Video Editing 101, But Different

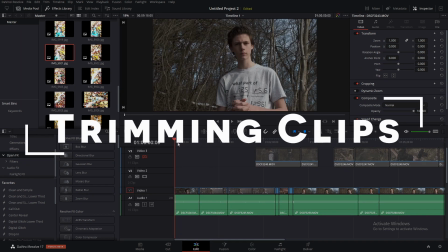244s
Now, the next thing you want to do is you want to go through here and you want to trim out all the bits that don't add to the story or the main content of the video.
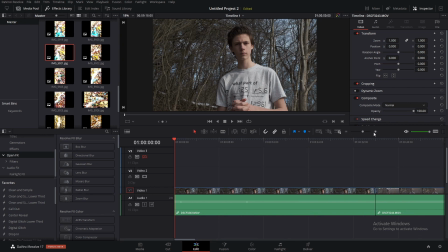252s
So for example, here, just before I start talking, I totally missed my cue. Right here, I want to just trim off this bit because it doesn't add anything. It's just me standing there looking stupid. So then, of course, you want to go through the
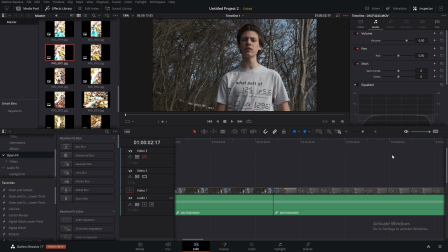274s
whole video, and you want to remove sections of clips that you don't need. That could be spots of silence like that. It could be things you say redundantly. It could be any number of things, and depending on the content you tend to film, whether that's short films,
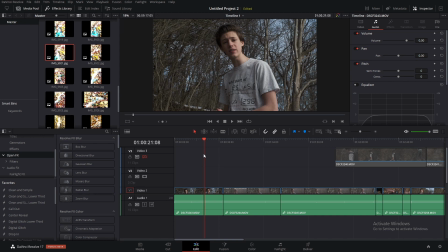290s
educational, other type of entertainment, whatever it is, you're going to have different things you need to remove,
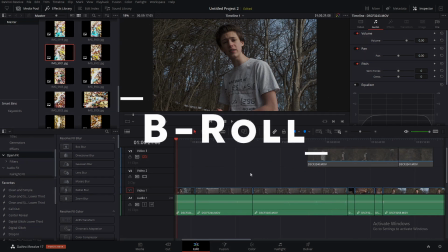297s
or maybe even time-lapse or whatever. But then there is ordering extra clips, such as the B-roll.
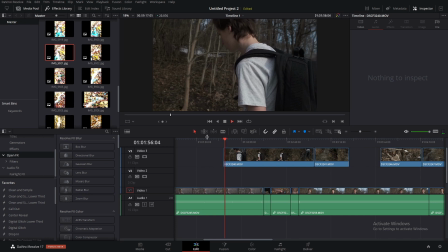303s
And now here this clip, I'm actually walking down toward the stream. It's in 120 FPS, so super, super slow. I wouldn't want it that slow. And I'm setting up my camera.
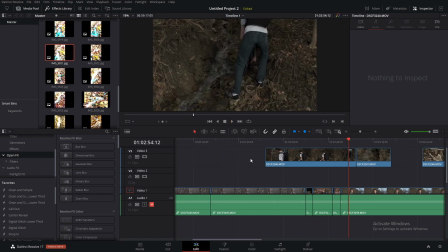319s
So this shot I would probably want somewhere after the main intro.
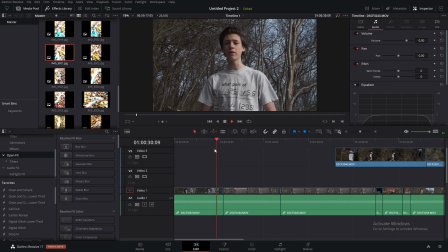327s
Let's take a listen.
And hopefully after this, you'll be able to take some great long exposure shots. Let's get right to it.
Right.
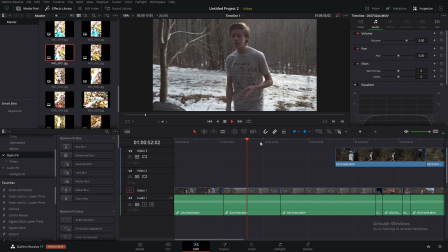336s With and without ND filter, but really the aperture doesn't matter for image stacking.
And Alright, so I think that the
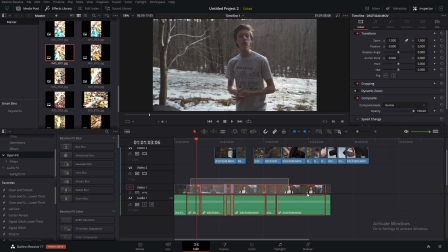349s
best place to put this clip is right after the intro when I say let's get to it.
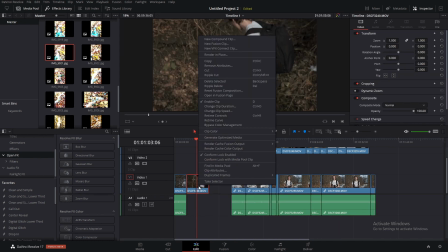353s
Now I'm thinking of putting it here because this is kind of the first step to taking long exposure photography. You gotta get to the location, you gotta set your camera up. But yeah, it's supposed to kind of signal the start of the process, the journey of taking a long exposure shot.
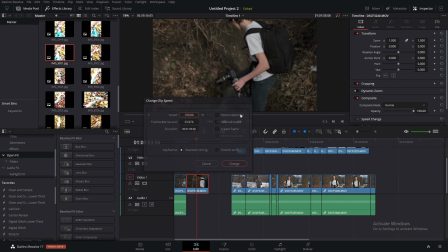372s
So now I'm just gonna increase the speed.
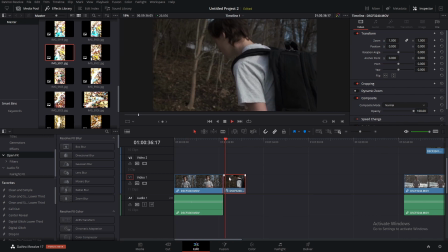378s
And I'm just gonna trim off this first bit before I start walking. And probably trim off the end bit too. I mean, right there you're just looking at my butt, so.
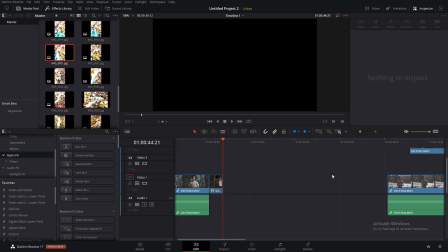394s
Yeah, trim it right there. There we go. And now to continue this story,
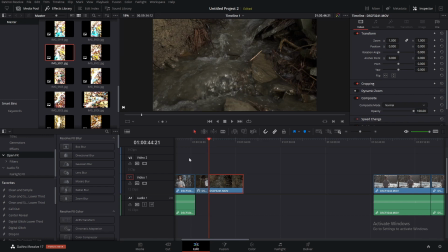399s
just to add a bit of accent too, we're going to show the stream, the subject, what I'm going to be photographing, because if anything, that's the first step. You got to decide what you're photographing. So this is just emphasizing that. You can already see it in the first clip where I'm walking down to the little stream.
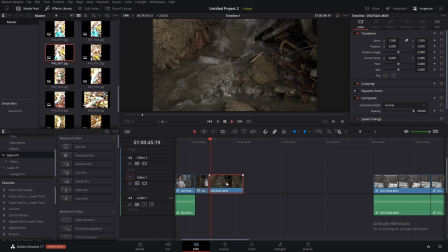419s
So you don't need to necessarily have this at first, but you can have this clip, roll it through a few seconds.
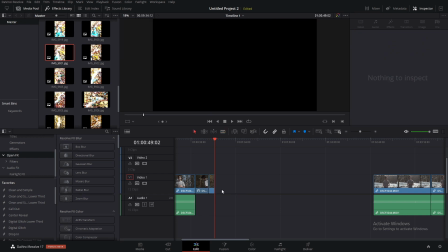426s
I'll probably just cut it off there. I like the slow-mo. That just adds more of a calm, yeah, just more of a calm feeling. So now I can drag this next clip over, see where I end.
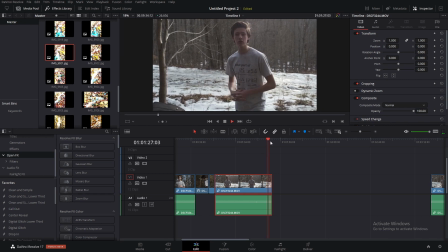443s let's do some shots without filters first.
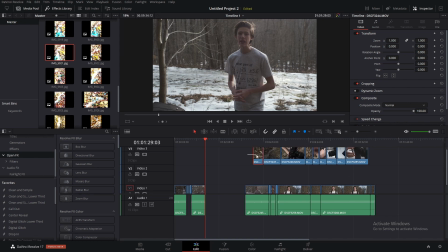446s
So I say do some shots without filters, so I probably want some kind of shot of the lens that
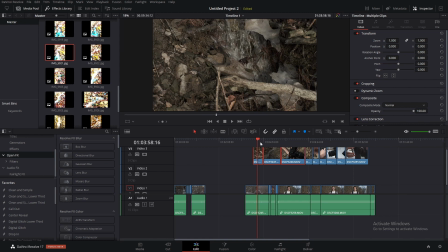456s
has the filter on it. So clearly we didn't get the all the shots we needed, but you get the idea. You just want to have every clip, every piece of B-roll or cinematic sequence or whatever, you want to have it. You want to have it make sense with the story and the process and the journey,
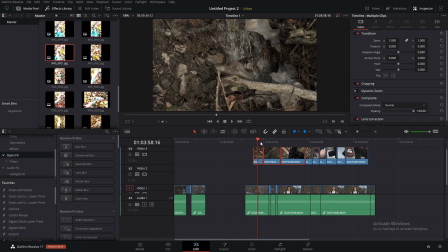475s
whatever kind of journey the video is going to take the viewer on.
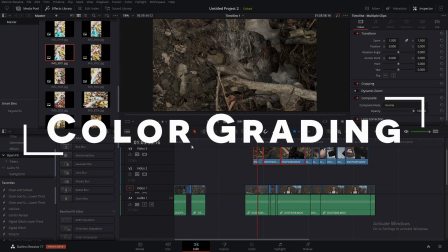480s
Now, I also want to touch on color grading here for a bit.